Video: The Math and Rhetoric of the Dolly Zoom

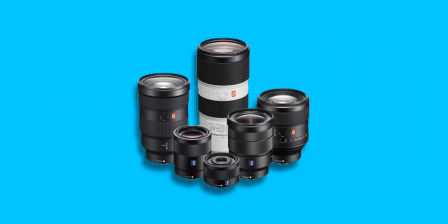[4:17]
For example, I have a 28-55mm lens for my Canon D3i, which means my focal length can change about 27 millimeters.
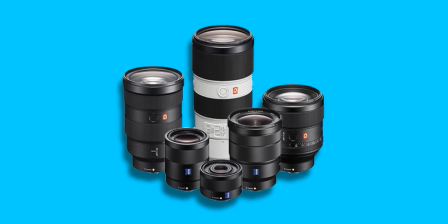[4:25]
For some, this might be the most restrictive variable in this test, but the length of your dolly is also a factor in how dramatic your dolly zoom can be.
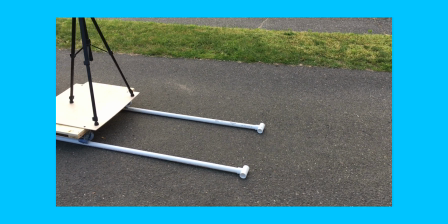[4:31]
Mine is only 5 feet, about 1,500 millimeters.
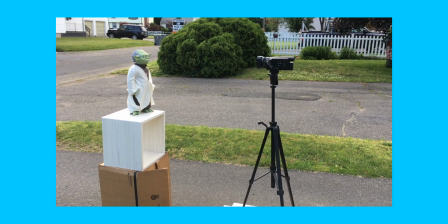[4:34]
This means my distance from the object, my DO, can only have a difference of 1,500 from the nearest and the farthest values.
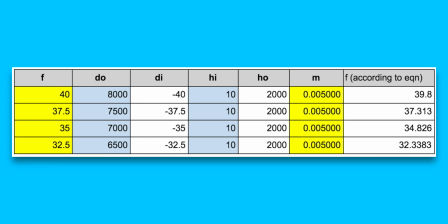[4:41]
Using this 1,500 millimeter range, I created a table of values, inserting 2 meters as a default object height, about a person tall.
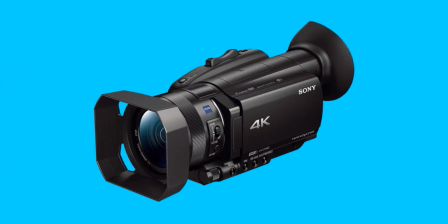[4:48]
I then googled the sensor size of the camera that I would use, a Sony AX100 and found it to be around 15.86 x 13.2mm.
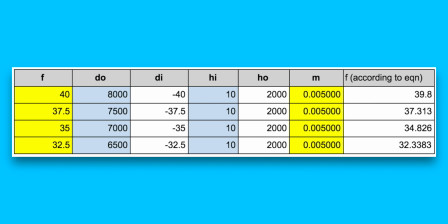[4:56]
In the image frame, the sensor area, the image could reasonably take up 10mm of that vertical space, so I used an HI of 10mm and an HO of 2000mm to get a magnification of .005. I then plugged in a set of distance values that had a range of 1500mm, plugging them into the various formulas to fill out the rest of the chart.
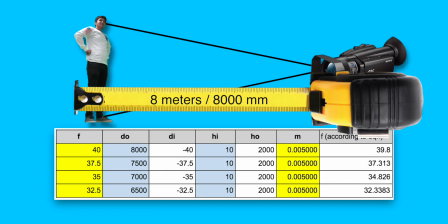[5:16]
A simple analysis of this chart reads, when the camera is 8 meters from the subject, the camera should be zoomed in at a 40 millimeter focal length.
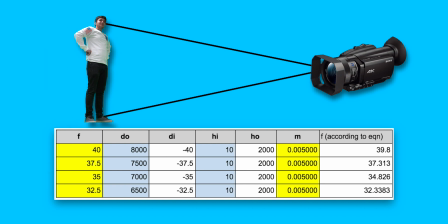[5:23]
The image created by the 2 meter subject is 40 millimeters away from the lens and 10 millimeters tall. This will create an image with an identically sized subject if the camera is 6.5 meters from the subject to zoom to 32.5 millimeters.
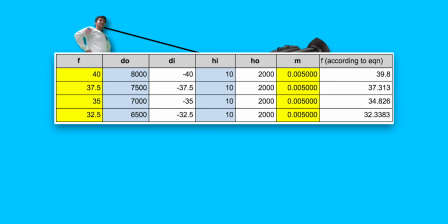[5:36]
With this information, I was able to come up with a designated range of focal length so that I knew where the zoom had to start and end to have a matching image height.
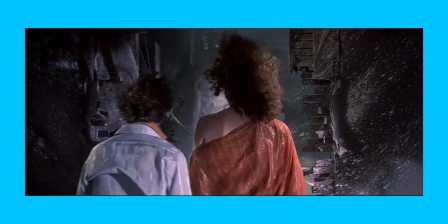[5:43]
For example, in the earlier or table, I was able to find that for each foot I moved a dolly, I also had to zoom the camera 1.5mm.
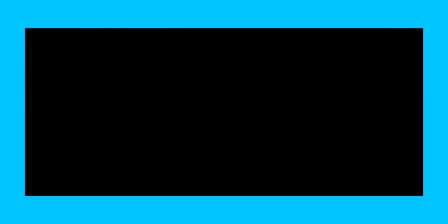[5:51]
This ratio is key to having a fully planned out dolly zoom, such that it will be smooth and consistent.
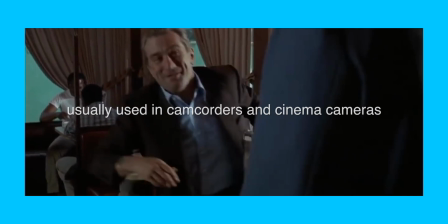[5:56]
A camera with a digital zoom especially is helpful in cases such as these,
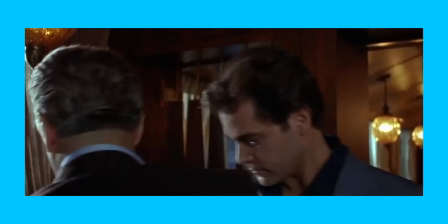[5:59]
as they regulate the rate at which the focal length changes, allowing for an easier adaptation to match the F to DL ratio.
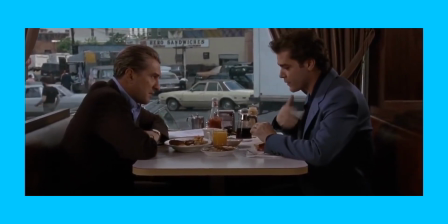[6:06]
Keep in mind that the dolly zoom is best executed in subtlety, as it is inherently an optical illusion that can ruin the geography of a scene and confuse the audience.
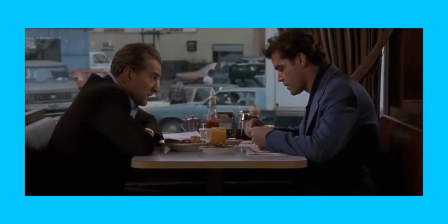[6:13]
Techniques like the dolly zoom are only one tool out of many to create a fully developed scene and can easily appear out of place if emphasized too much.